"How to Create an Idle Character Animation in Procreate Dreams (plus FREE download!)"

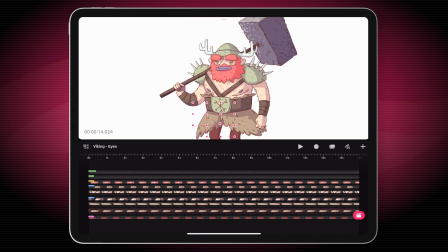12:27 And let's have a quick look at what we have so far.
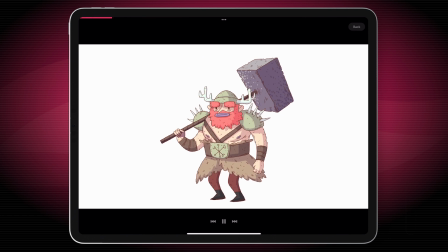Okay, we're getting there. It's far from done, but we can already see that there's a little bit of life starting to come together.
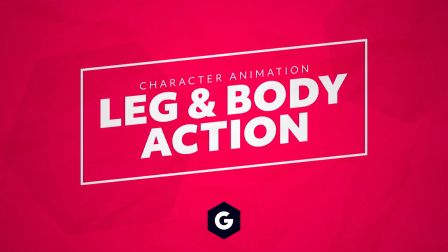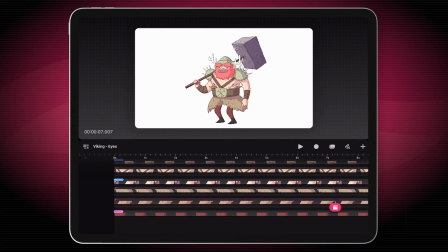12:49 So I think the next thing that we're going to have this dude do is we'll have him kind of crouch down and just kind of go up on his legs a little bit, just so he's not just standing there waiting on a bus. So for this, I'm going to focus on the legs. I'm just going to close up this main body group and
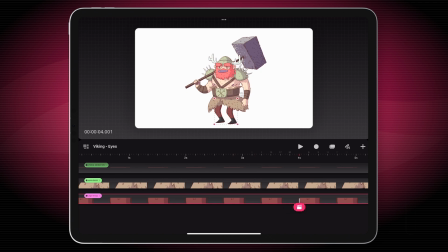13:10 let's go forward to, okay, where he finishes his eyebrow waggle.
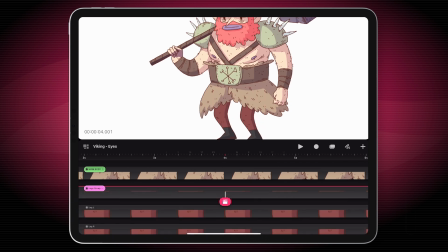13:15 So the legs group, it has each of the 2 legs as individual layers of artwork.
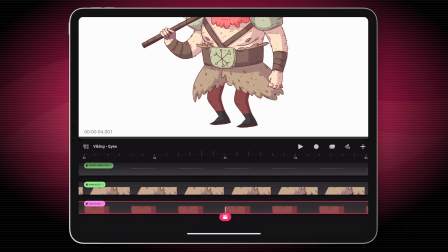13:22 But I'm going to animate the 2 legs together first, and then I'll animate one of them independently afterwards. So I'm going to tap on this to add a movement scale again. And I'm going to tap these little 3 dots to change my anchor point.
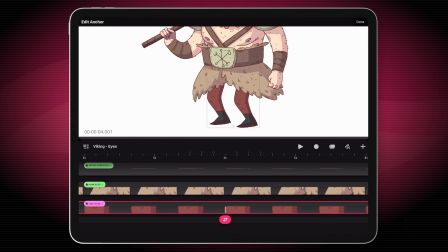13:38 And the anchor point, in case you don't know, it's the point around which your artwork will scale or rotate. So it's like the center point of these things happening. So I want the feet to kind of stay where they are, but it's the top of the legs I'm going to move.
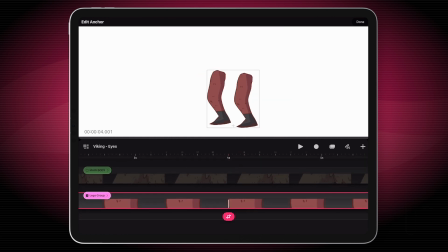13:51 I'm going to turn off the main body layer just so we can see what we're doing. So I want these legs to compress down.
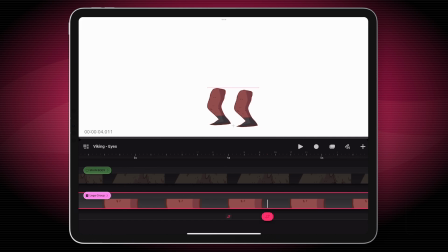14:00 And so I'll just move the playhead ahead. I'll drag it down a little bit so they start to compress.
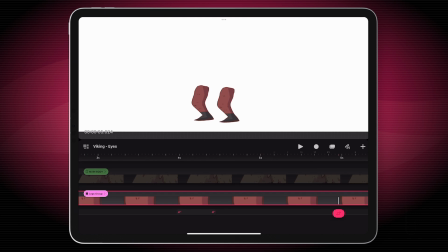14:08 And then just to create a little bit more anticipation, I'm going to keep going down just a little bit. So we feel that he's ready to spring up, and he's going to spring straight up around here.
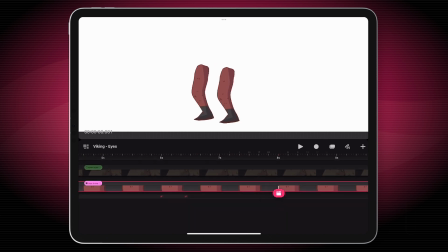14:27 Something like this. And then I guess we'll have to bring them back down to normal. So I'm going to get my keyframe track, tap on it to create the same one that's here before, so it holds, and then we will have him go back down.
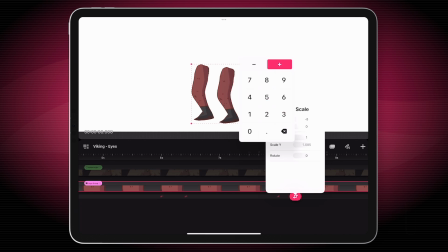14:43 And I don't want to guess this again, so I'm just going to tap on it and set my scale on the Y, or the vertical axis, back to 1.
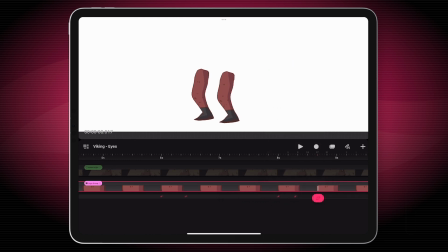14:50 So that will go back to a starting position.
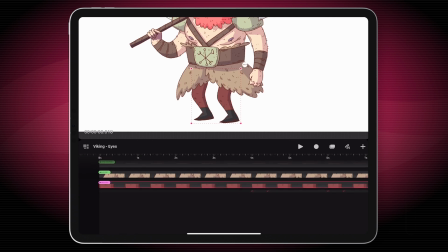14:53 Okay, it all looks a little bit weird without the body, but let's match that up now. I'm going to align these keyframes here.
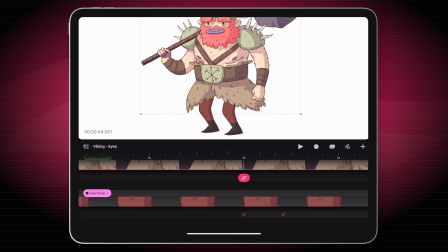15:02 I'm going to add a move to this entire group of all this upper torso and head and arms, everything all into one group.
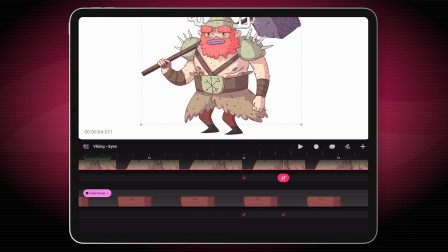15:09 Move forward a few frames. So we want to move this down so that it matches the movement of the legs. Maybe we'll move it a little bit more just to give him,
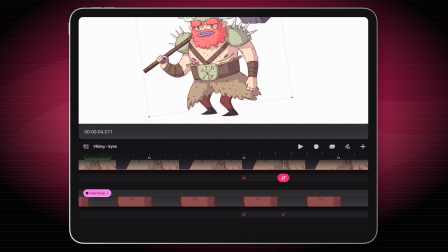15:20 make him feel like he's getting ready to spring into action. And it continues going down just a little bit to create a little bit extra anticipation. Then we have him spring up.
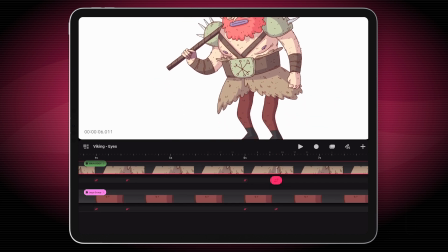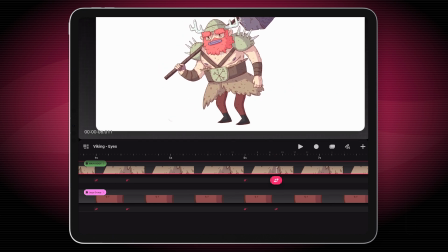15:42 Now I'm going to rotate and move him forward so it looks like his weight, the body weight, is a little bit more on that front leg.
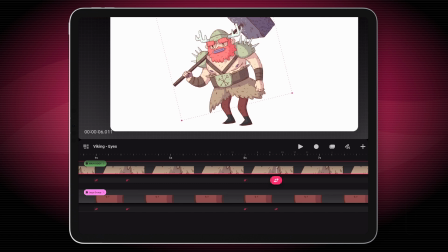15:49 I'm going to animate to lift up his back leg in a second. Because it looks a bit weird how it is at the minute. Okay, and then let's match that with the legs for coming back down. So we have this done. I'm just going to tap on the keyframe track to make the same one, move forward.
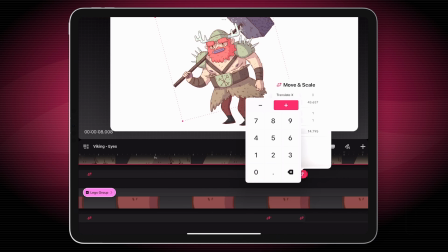16:07 And again, I'm going to double tap on this. I'm going to reset my translate. I want it back in the start position. So 0 for X and Y, 0 rotation.
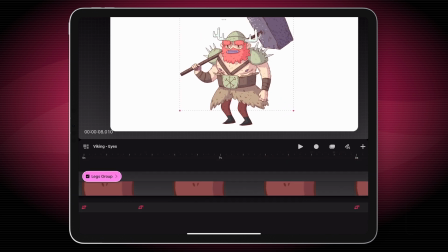16:17 We're done with that. Now let's fix that leg.
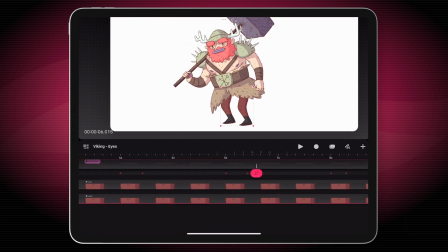16:21 And I think it's okay for the legs to both be matching up until it goes up.
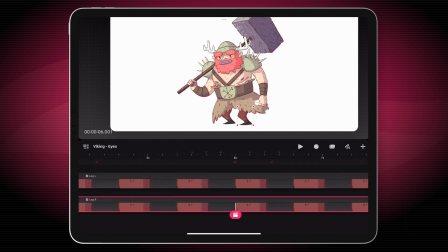16:29 So around here, I'm going to find my right leg. Going to add a move keyframe, move and scale.